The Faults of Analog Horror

Stretchy scary faces are fairly tired these days, but back when these videos were fresh,
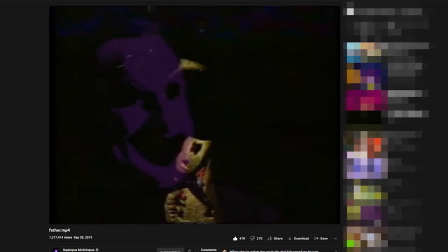(8:00)
I don't know, I remember feeling a bit freaked out, no thanks to the fact that some of these episodes were generally pretty creepy pieces of internet horror.
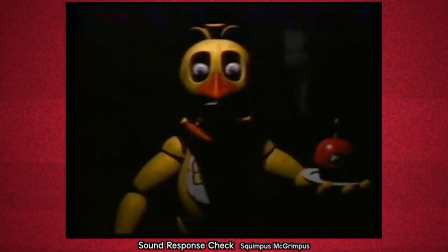(8:07)
Sound response check made me flick on the lights when the little demon child began to fade in and that is not a joke.
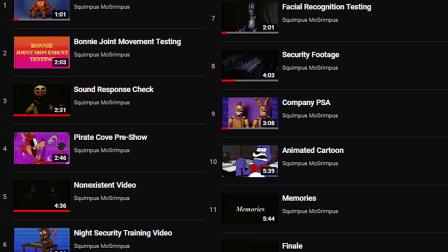(8:12)
It certainly helps that this miniseries was the first of the FNAF VHS genre,
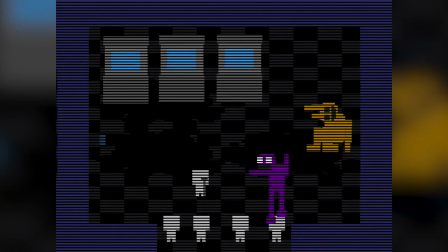(8:17)
exploring this game series like never before and in having no real reference other than the events of the game series and confirmed influences of internet shows Local 58 and Petscop, Squimps' series was able to take full advantage of some simple yet effective scares,
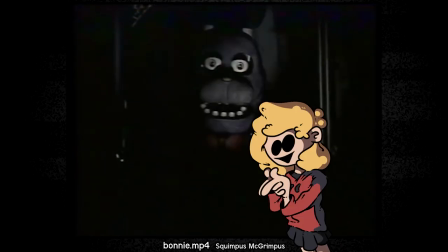(8:30)
playing with some decently new ideas to create something relatively impactful, just like Local 58 back in 2015, and then just like Local 58,
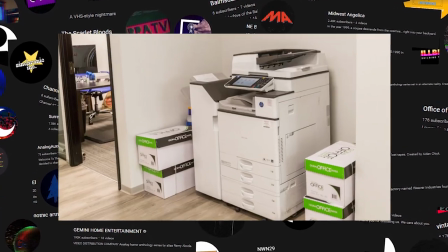(8:37)
the internet suddenly morphed into a copier machine. Oh baby! Yeah, do you see the issue?
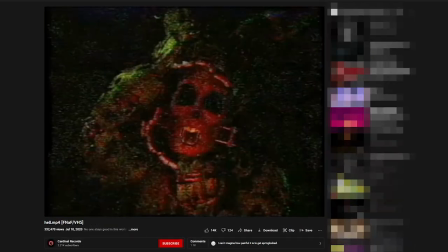(8:43)
Again, nothing wrong with making a spooky face or suggesting gore or boxing out details for effect,
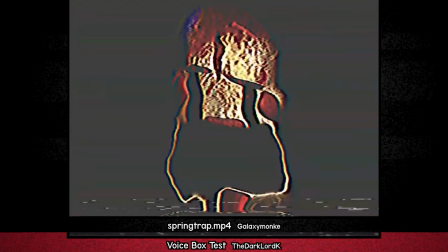(8:48)
but you need to know how to use these elements carefully and sparingly or the horror doesn't work and you end up with a million different versions of the exact same ideas across a billion different series And
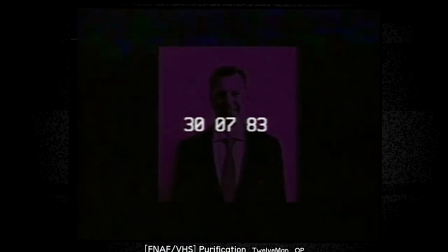(8:56)
it's kind of exhausting to watch, especially when a good chunk of specifically Five Nights at Freddy's analog horror videos Decide to include music and screaming so loud it distorts the speakers Yeah, that's um,
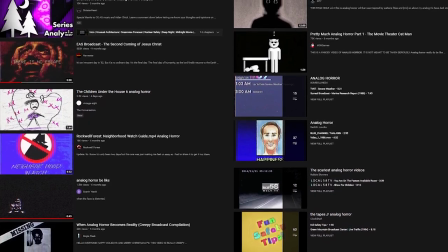(9:07)
that's real fun So, I don't know, I guess it's fair to assume, I'm just not that big a fan of any of this stuff really Unfortunately, life isn't actually fair I'm out of pretzels. Alex kissed us the Mandela catalog, here's a piece of analog horror I actually do like, go figure.
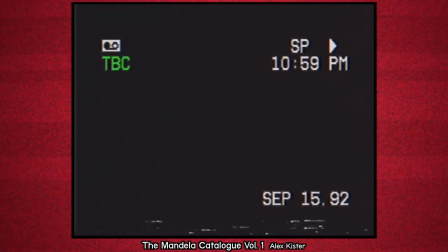(9:23)
Park those identification documents tight, cause uh oh, those wacky shape-shifting demons are back at it again,
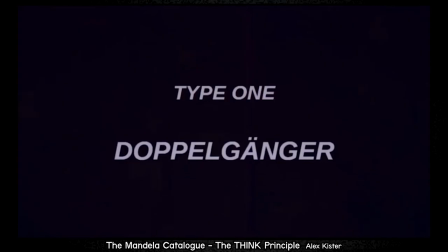(9:28)
infiltrating the planet and impersonating people, ranging from damn near perfection to black mold.
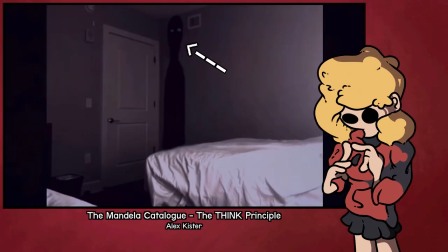(9:34)
I mean, it's black mold that had me sleeping with the lights on for three days straight, so uh.
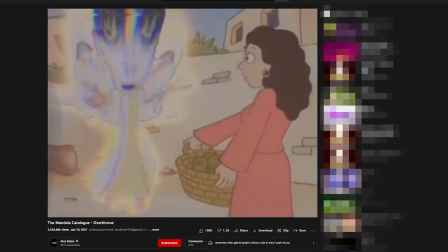(9:38)
It's a six series, one that features an alternate timeline involving Satan and some deranged angels. these cool metaphysical doppelgangers called alternates that you cannot kill,
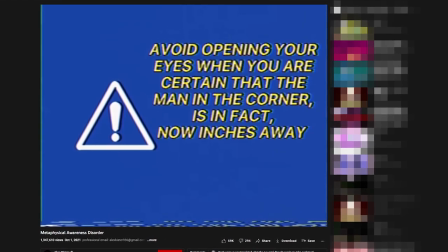(9:46)
and the kinds of writing and presentation that's making me too afraid to actually sit through and watch this shit more than once in order to solidify my research
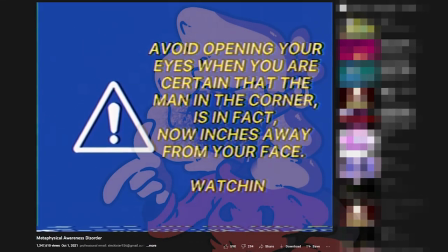(9:53)
for this video. Oh yummy!
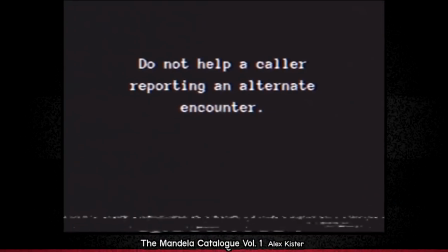(9:55)
Like, uh, sure, it features a few analog horror tropes and whatnot, but the base concept, combined with some pristine pacing buildup and suspension,
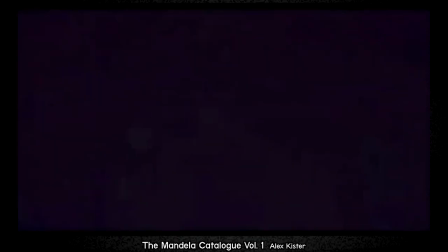(10:02)
some super effective jump scares, and some wildly uncomfortable scenarios make for a series so freaky that I don't wanna watch it.
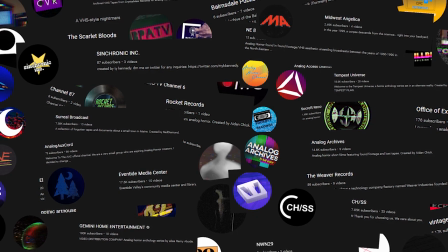(10:08)
Yeah, I refuse to watch garbage and I'm terrified of watching some actually good I think I'm just universally repelled by this stuff.
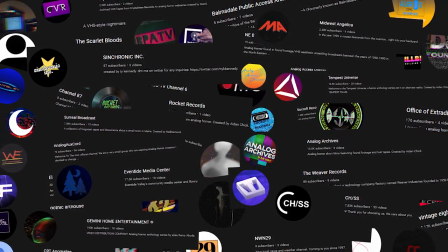(10:15)
Like a weird flash magnet or something.
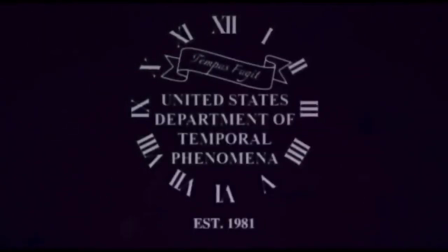(10:17)
Just the idea of invisible monsters hiding in plain sight- no, hiding in the most mundane environments is horrifying to me. The concept of untouchable demons armed with psychological warfare terrorising people anywhere at any time,
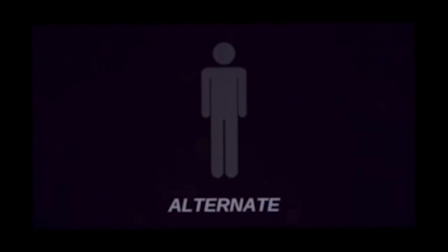(10:32)
converting any little sanctuaries of safety and security across the globe into a constant aura of paranoia,
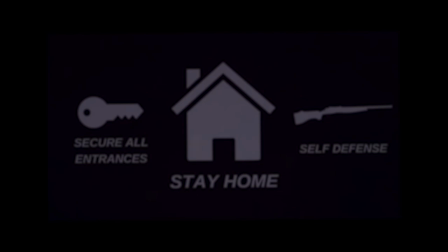(10:38)
an ever lingering anxiety that at any point you could be meeting your demise? Man, that is the kind of worldbuilding that is so fundamentally frightening to me, I don't even want to touch it. On a less existential note, here's another fun example of worldbuilding, Eventide Media Center featuring...
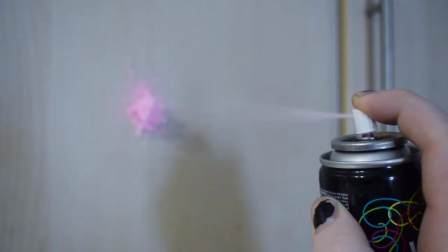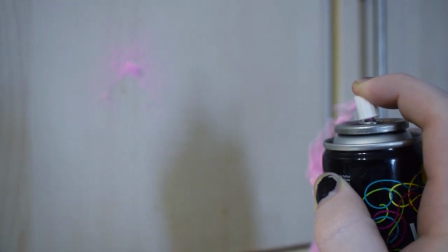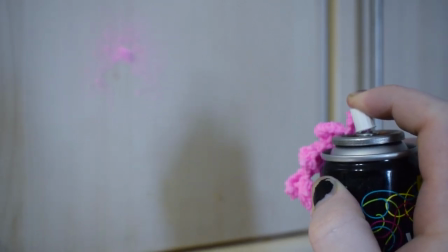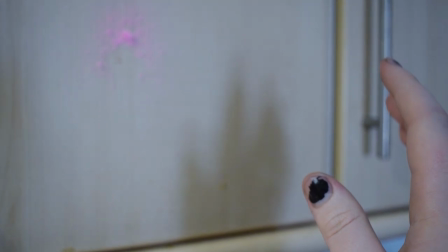(11:16)
...webs, everything's webs now. This shit!
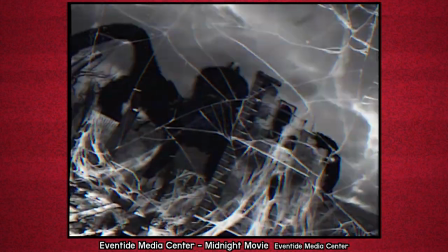(11:18)
It's a fun, novel motif that suggests a larger element at play in an overarching story between some otherwise unsettling, yet isolated shorts.
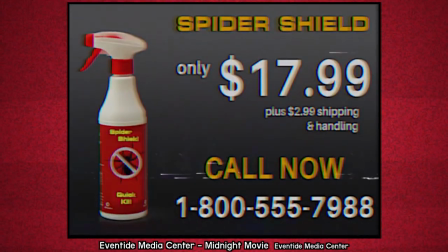(11:26)
Concept itself ain't too spine-chilling, but it's still cool. Gemini Home Entertainment's got a fascinating running storyline I do quite like, involving roots and spaghetti people and sentient plant creatures taking over America.
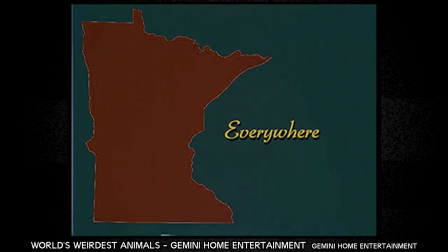(11:37)
I'd love to set fire to these things, but that'd only make me a vegetarian. And hey, here's... Analog...
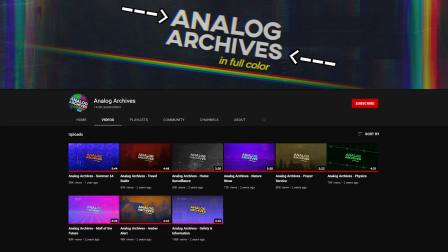(11:43)
Archives, which sounds about as stock as the shit that comes out when I simmer a chicken, yet brings a dystopian setup to the table,
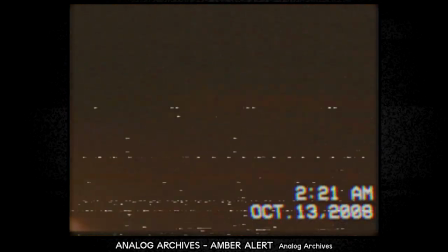(11:49)
heavily implied to be trapped in a mid-2000s analog-reliant world, controlled by mandatory government broadcasts.
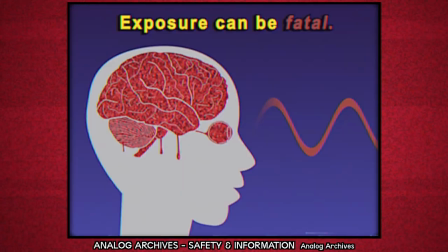(11:55)
Also, these cool red static screens flicker on sometimes that I think cause people's brains to explode if they look at him too long. Ooh, now you're dead!